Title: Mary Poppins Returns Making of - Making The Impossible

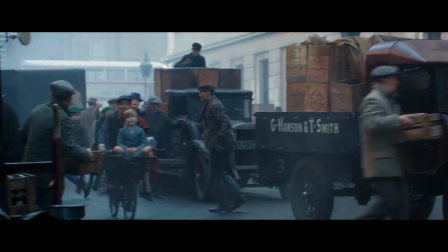21:00 So that in juxtaposition with these great fantasies, there would be two worlds. So I asked my production designer, John Meyer,
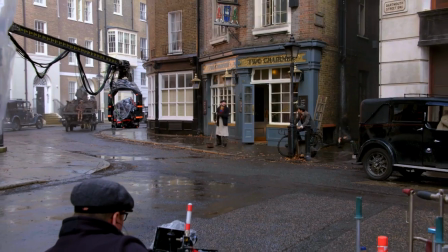21:08 to help me find a way to use London in real places
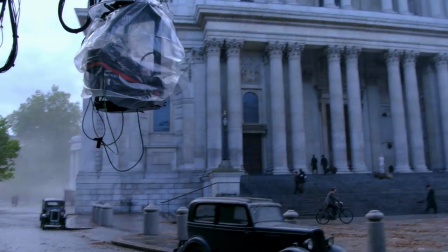21:14 and real streets so that we could feel that we're actually in a real place. the scale is huge it did feel like a very very big film from
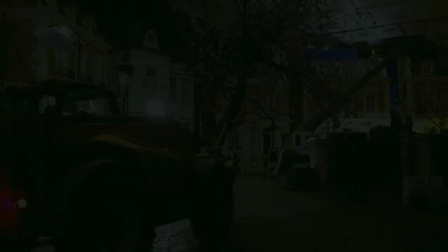21:25 the sets to the shooting outside buckingham palace we've been lucky to build a lot of sets i think we had 10 stages at shepard and studios
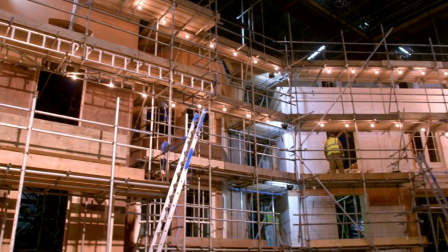21:36 that we built sets in shot them tore them out built new sets in
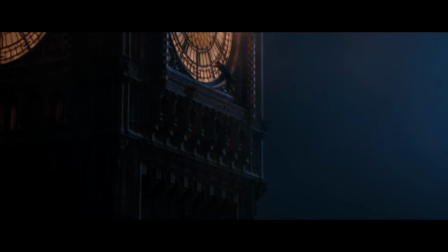21:40 now We've even built pieces of Big Ben.
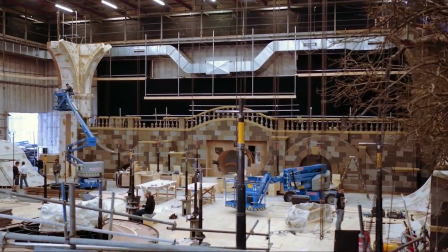21:48 And there's a big section of a beautiful old abandoned park with an old broken down greenhouse, an old disused fountain.
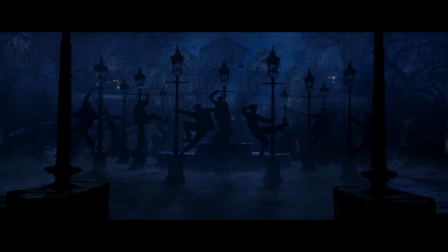21:56 That was ended up using for a huge dance number with Jack and the other Learys.
Morning, Jack.
I'll never forget the moment we walked into the soundstage right across from this and saw 17 Cherry Tree Lane.
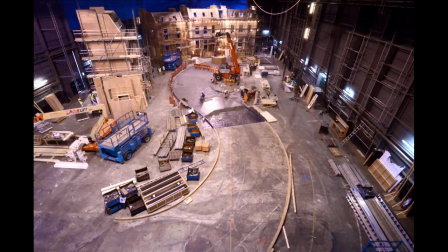22:11 That was a really thrilling moment.
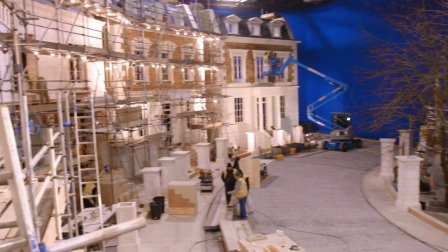22:16 We were able to build all of Cherry Tree Lane, a whole street we built inside that we saw both in the winter and then in the spring.
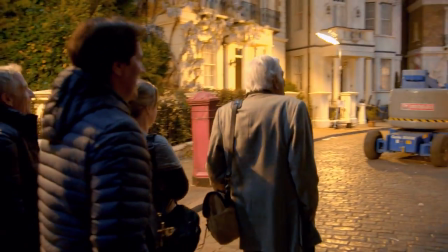22:25 You're back on. Here you are. It's perfect. They rebuilt Cherry Tree Lane with the park and everything. They let me go see it. My God, it was like a trip to the past.
Winds from the east.
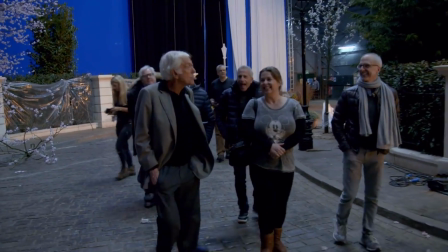22:39 Like something is happening or about to begin.
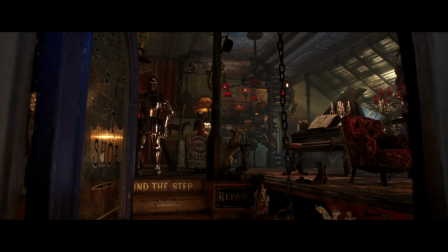22:42 Every set was so beautifully crafted and real and transporting and we all discovered the magic in it.
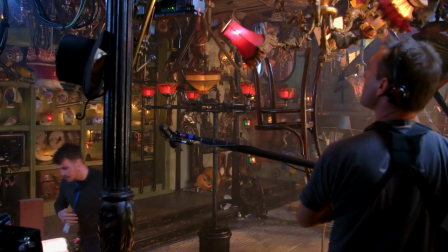22:50 There's a whole sequence with Meryl Streep's character where we're in an upside-down room.
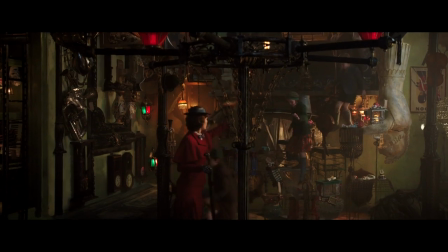22:55 From down here, things look right side up.
That was an amazing set to walk into because the set was built upside down so when you walked in you're like oh we're standing on the ceiling that's the floor It was a very complicated set.
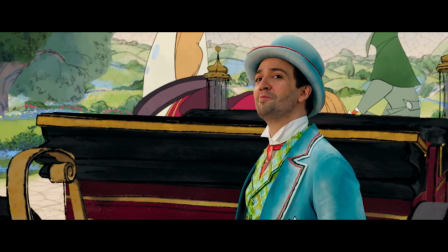23:09 I wouldn't mind one myself. Well, I suppose it wouldn't do any harm.
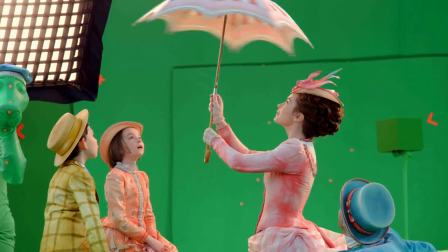23:15 I think the first hint we got of how surreal things would get were when we got to try on Sandy Powell's incredible costumes.
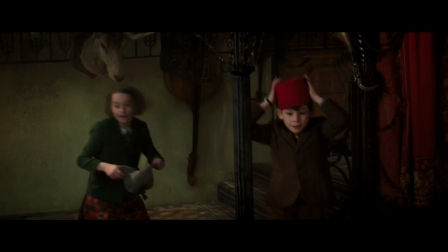23:21 And we went, oh my gosh, what are we in for? Sandy Powell is an extraordinary artist, and I was very excited to work with her.
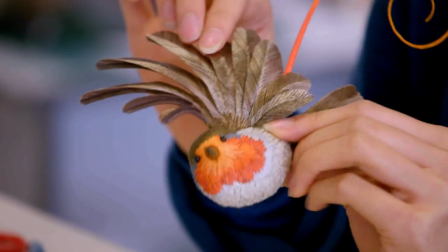23:29 And Mary has her own little eccentricity, but she also has great style and cares about her look.
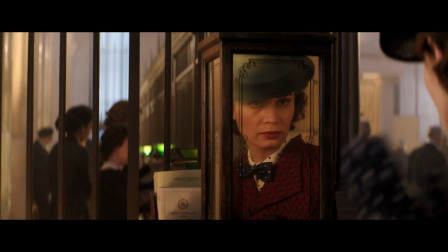23:34 She's very vain, which I love that about the character. and always looking in mirrors and things like that. She's not a fuddy-duddy in any way.
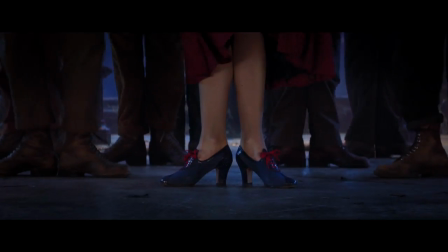23:41 She loves clothes, she loves shoes, and she loves how people react to her.
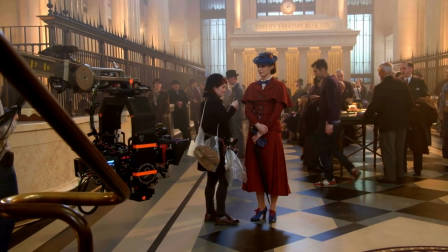23:46 And so Sandy knew how to make me feel that, the extension of how I wanted to play her.
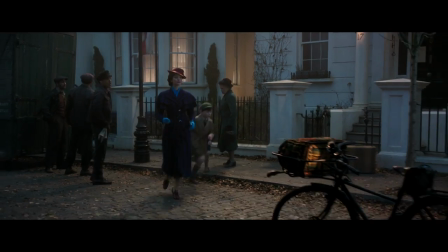23:52 I don't see why that couldn't be arranged.
Mary Poppins needs to be sophisticated, but not frivolous. Sort of on one hand, sensible, on the other hand, stylish.
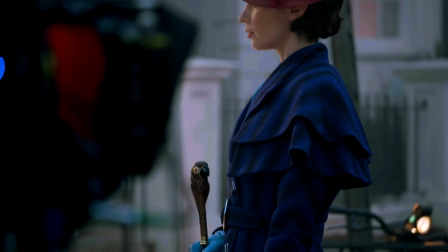24:00 So I felt that soft colors and florals weren't for her, and I went for quite strong,
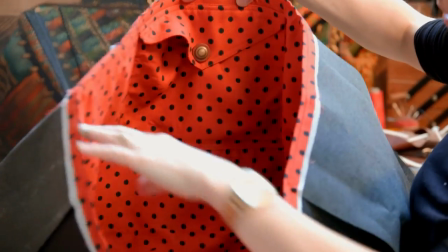24:06 bold, geometric shapes and patterns within the fabric, which were technically correct for the period.
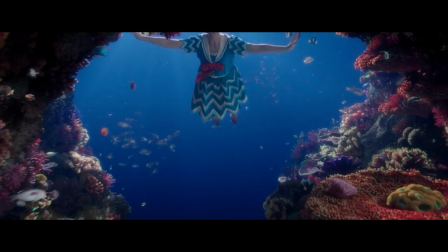24:16 And then when we launch into the fantasies, then she could just go into these original ideas.
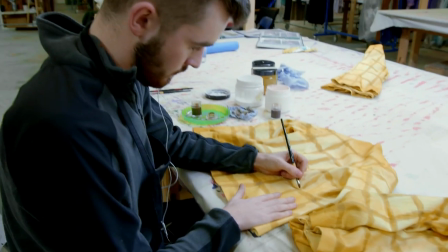24:23 Sandy had this wonderful idea of hand-painting all of the costumes in that animation
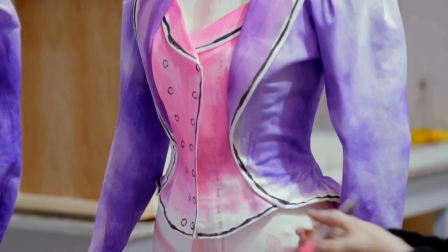24:28 world so that it would blend more naturally into the actual hand-drawn backgrounds.
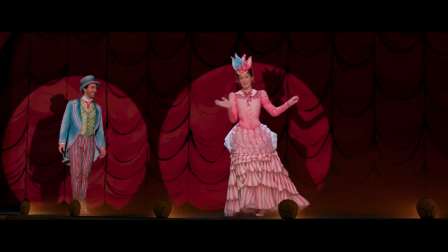24:34 I mean, when you look at Mary Poppins' skirt, for instance, there are a series of ruffles. There are no ruffles.
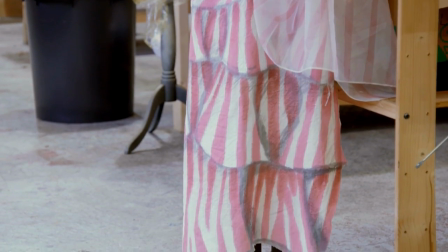24:40 It looks like there's tiers of ruffles. It's all hand-painted. It was brilliant what she did.
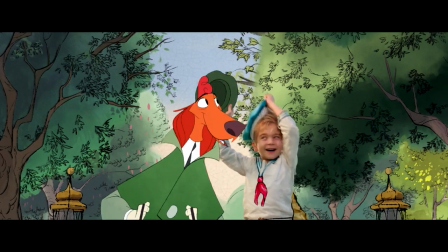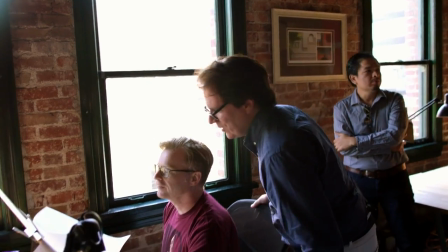24:49 One of the joys of working on a film like this and the challenges is to coordinate all of that,
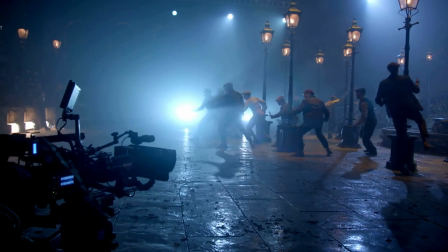24:55 the animators, the costume designers, the lighting designers, Dion Beebe, my DP.